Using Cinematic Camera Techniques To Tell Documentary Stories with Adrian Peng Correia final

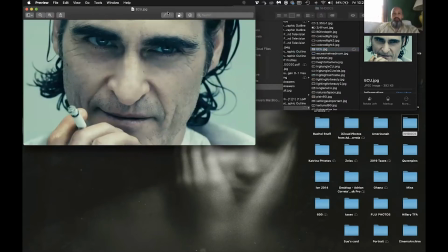[21:56]
um you know like oftentimes when you're lighting or you're choosing a excuse me if you're choosing a frame for subject you know if oftentimes
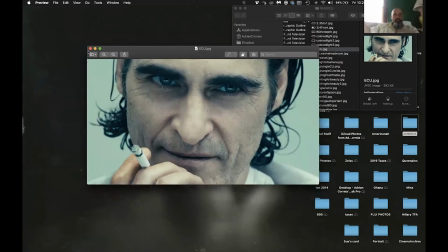[22:05]
we'll wind up going with something as a more of a medium size because you never kind of know how much a subject's going to move and whatnot but if
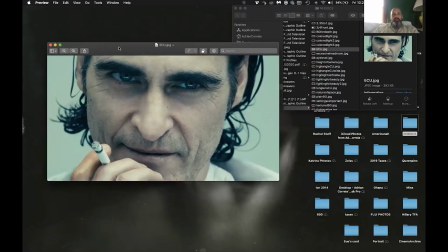[22:14]
you're able to have multiple cameras you need to choose multiple sizes you know like you don't have to always go with something as traditional as say this framing right now you know
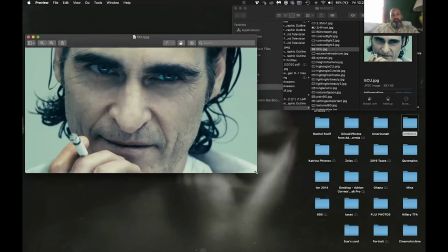[22:22]
like choosing a frame like this that has you know a really kind of it's i mean this is a pretty intimate
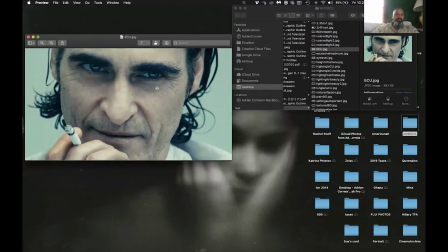[22:31]
expressive close-up i mean that's because it's joaquin phoenix but if you shot anybody this tight it says something about what you're trying to communicate to someone about the intent you know like ecu's um extreme
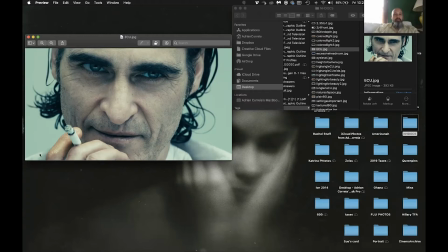[22:45]
close-ups you know say something very specific about the person in the frame you know in this kind of size invites intimacy and scrutiny you know so if there's something about the nature of a specific moment that you're trying to capture
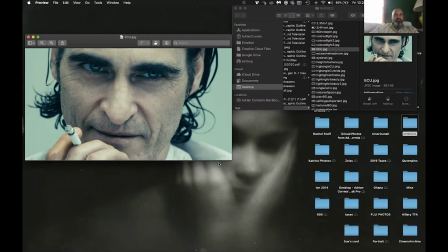[22:59]
with someone and the nature of how they react on camera is really critical to you you can end up extra you can end up using something like an extreme close-up because you want the audience to be really close to this person's face and really understanding the nature or want them to be
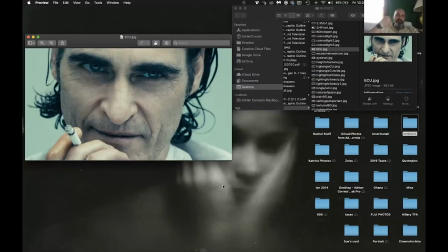[23:17]
totally wrapped by everything within the context of the storytelling of that person's face. I've done this kind of sizing in documentaries before just because of the fact that sometimes it ends up being something really interesting, even though it's such a subjective close-up.
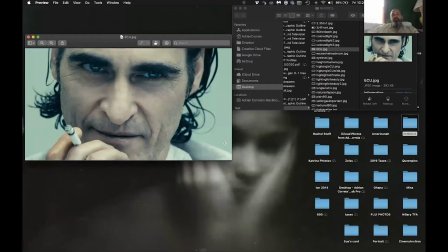[23:33]
I think sometimes it doesn't always have to be the same kind of framing, especially if you're doing an interview-heavy documentary with a lot of different subjects. Varying the frame size really does kind of help create this kind of visual energy to it.
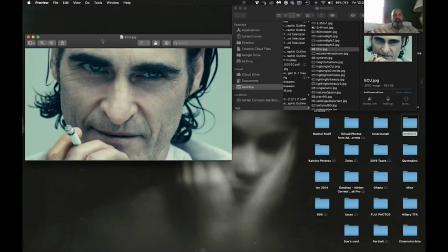[23:51]
So you're not just cutting from left, right, left, right, left, right, in terms of a similar sizes of close ups like the one you see me here. The Also in terms of where is it.
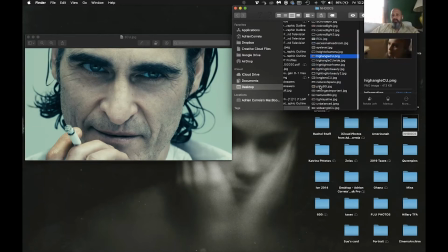[24:11]
so if you're doing uh where is this also in terms of background we'll go back to this here you know like also i want to talk a little bit about uh eye line if you can see you know like if you
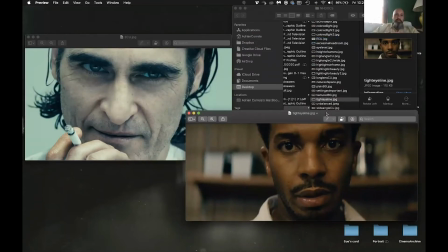[24:29]
eye lines are really specific in narrative cinema um you know like the closeness of an eye to lens, you know, is really about connection of subject to audience. So choosing an eyeline is really, really important.
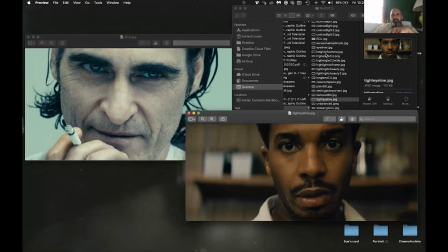[24:46]
You know, if there is a kind of thing where you're on a high angle close up like this,
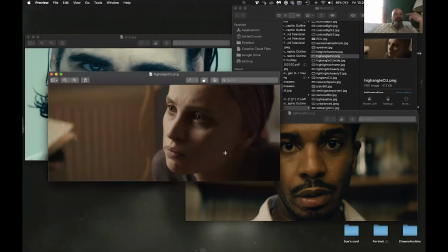[24:53]
you know, slightly higher, just to be able to take it out of normal kind of like eye level range, communicates something very,
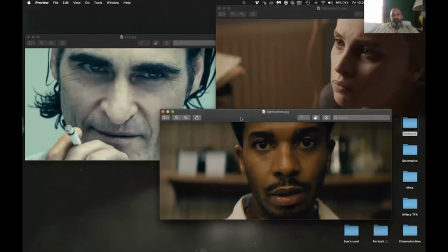[25:05]
very different to the audience than something that or an eyeline like this that's very very tight almost
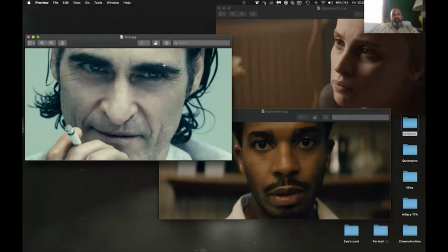[25:12]
directly into lens but slightly over or an eyeline like to this very tight but slightly off center to lens
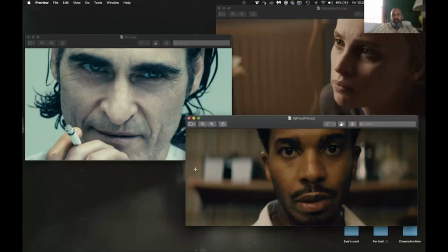[25:19]
you know you can just see it within the context of these three shots you know like what forgetting dramatic implications of this particular element the eyelines say something very very different
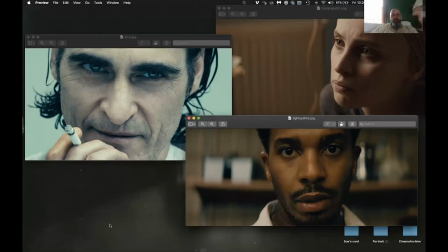[25:33]
from from shot to shot you know like oftentimes when we're doing documentary interviews you know like i will look for eyelines and we'll talk to gorman beforehand about like how tight should this eyeline be the camera and then if we're having somebody interview somebody off
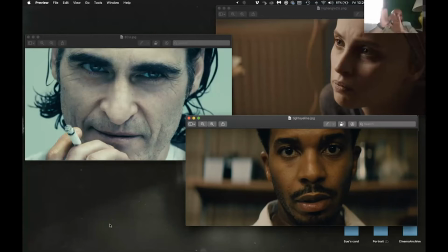[25:49]
camera like i'll end up putting that person if we want a really tight eyeline literally right if the lens would be right here and the interviewer would be like right next to that lens to be able to draw that eye line as close to as possible like something in the Joaquin Phoenix close-up.